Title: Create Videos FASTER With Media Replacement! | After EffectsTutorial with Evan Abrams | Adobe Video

Hello, everyone. This is Evan Abrams for Adobe Video and Motion. I'm here to have a look at how you can make use of media replacement in motion graphics templates. I recently had the opportunity to bring some templates to make some for some big names on YouTube, so I hope you enjoy this little look into the process of what we created for them. We were trying to bring some more production value to their channels while saving them some production time.
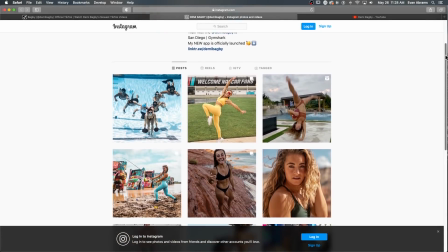[0:21]
This piece was made for Demi Bagby, a CrossFit athlete and fitness influencer who was much more on TikTok and Instagram,
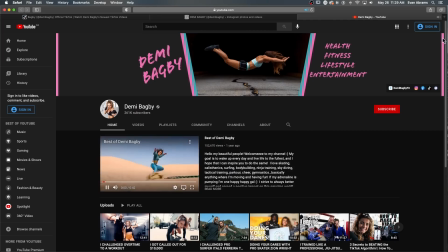[0:27]
but is making the move into YouTube with much more long-form pieces. She and her team wanted to get across the vibe of each video and welcome new audiences to her brand.
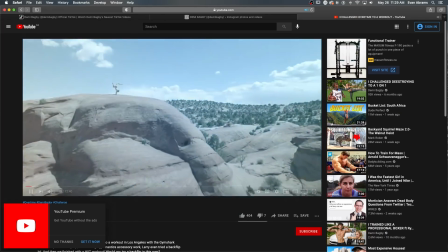[0:35]
Each week, she's taking on a new challenge, a new sport, maybe going head-to-head against a guest, so it was important that we give a bit of a preview to the who,
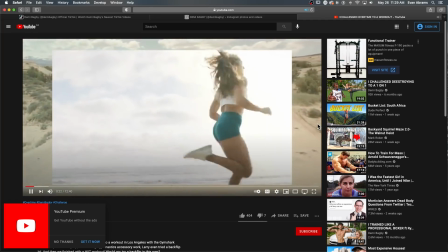[0:42]
what, and where with footage elements while keeping things dynamic and poppy off the start.
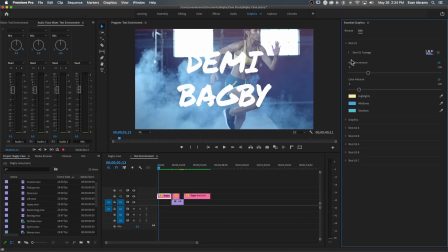[0:47]
One of the challenges when working with a template that will have footages getting swapped out, especially footage that we're going to be treating with effects and colorization,
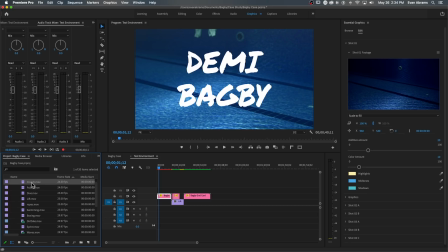[0:54]
is that we need to give the flexibility in case incoming footage is brighter, darker, more contrasted, less contrasted.
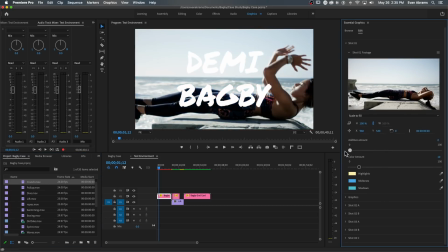[1:00]
We just can't know everything about what footage might get swapped in. So a lot of this template's function is around treating that footage with what are essentially gels or filters.
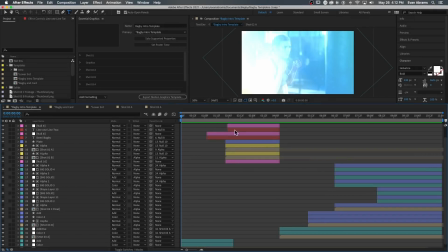[1:10]
So here in After Effects, how do we create that kind of filtered look?
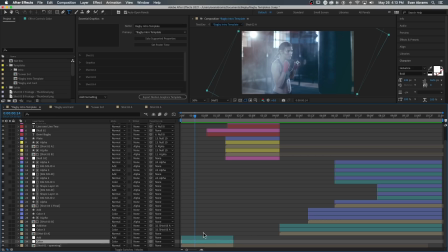[1:14]
Well, I've done it with a couple of layers, one of them set to add and the other one set to color, and I've dropped that over every swappable footage element.
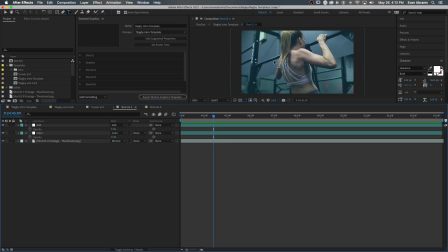[1:23]
Here's a nice isolated example in here where we've got the two layers alone with their footage.
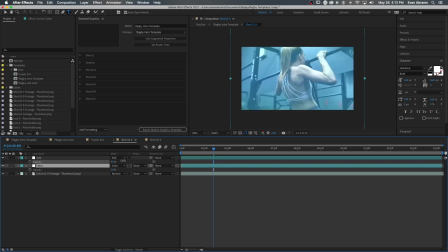[1:27]
And as you can see, set to add, set to color, and their opacity changes the intensity of this effect.
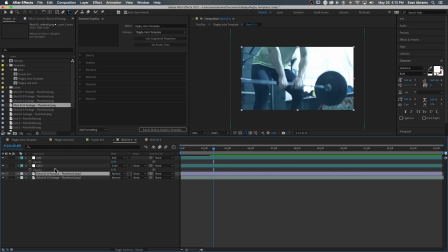[1:34]
So if this is, say, different footage and you need maybe more of the additive, less of it, depending on whether we're inside or at the beach or where this might be, we can manually dial that in. And when giving this control later, say up here in the essential graphics, when we drag any property up into this space,
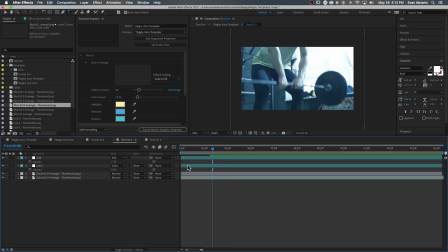[1:53]
those become easy controls, easy things that we can change up here. These filters are created using a couple of very simple, very minimal effects. It's a gradient ramp and a tritone. So the gradient ramp just puts a ramp from dark to light.
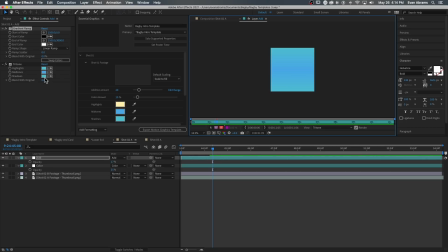[2:08]
And then we use the tritone to remap those values. That allows us to have maybe a little bit of a polarized look, like it's cool sunglasses, perhaps.
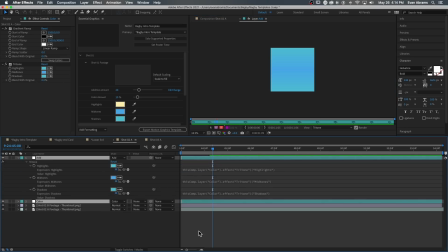[2:17]
The tritone of both of these layers are linked together using a simple pick whip from one property to the other. That means that we would only have to alter or give controls to one of the effects in order for both of them to change.
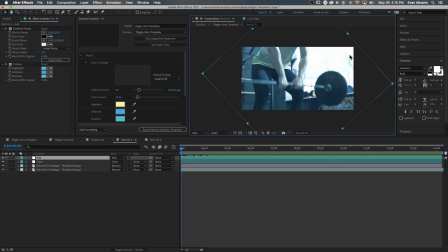[2:30]
And I've made sure to put those on solids that are large enough that they can rotate around freely without clipping at the edges. This little bit of rotation can just add some variety to perhaps static or slow motion shots and can just make it feel a little bit more alive.
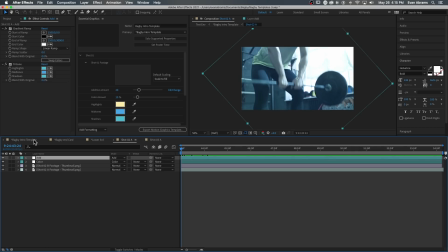[2:46]
So this core idea gets repeated throughout the template, but let's have a look at the structure of the template itself.
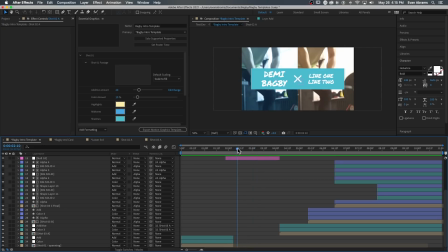[2:52]
So running through here, we start on one big shot, then we go into a lockup with two,
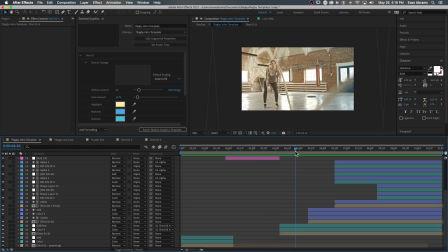[2:59]
and then we've got kind of a large image, and then a pop-up, and then another pop,
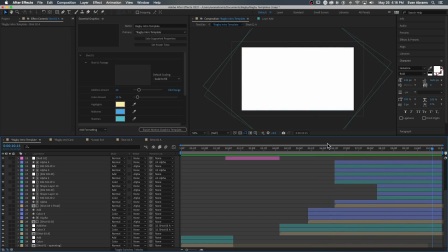[3:03]
and then it blooms out just the way it came in. So we're starting on brightness, we're ending on brightness, trying to keep this energy and enthusiasm throughout the whole piece.
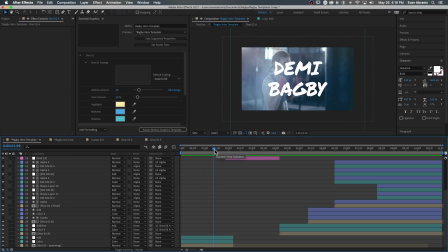[3:12]
Now here, when building the template, I've just used still images to stand in for our footage. Those can be swapped out for footage later, but this keeps working on the template nice and light. Now the reasoning behind why we've structured it this way is we want to leverage the kind of cinematography that Demi's team is already putting out.
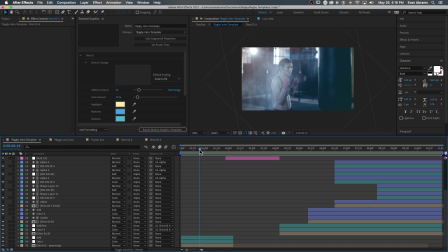[3:29]
Bold, dynamic, expressive shots really play well when we just kind of leave them alone. So that's why we've gone with one big bold opening, then we kind of interrupt the viewer with some text coming in.
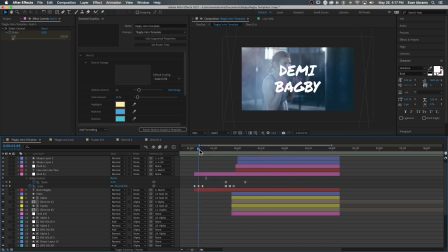[3:41]
The text here uses a lot of hold keyframes, which really grab the attention when they start to scale in like this.
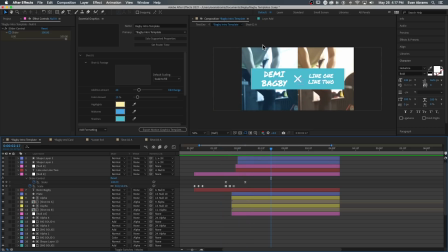[3:47]
And then we go into this lockup of two, because a lot of Demi's content is Demi doing something, or Demi versus someone, or there's some kind of an interplay there. So we wanted to be able to put kind of hero footage on one side and then contextual footage on the other. Being able to tint them differently can really highlight kind of the difference between the two things.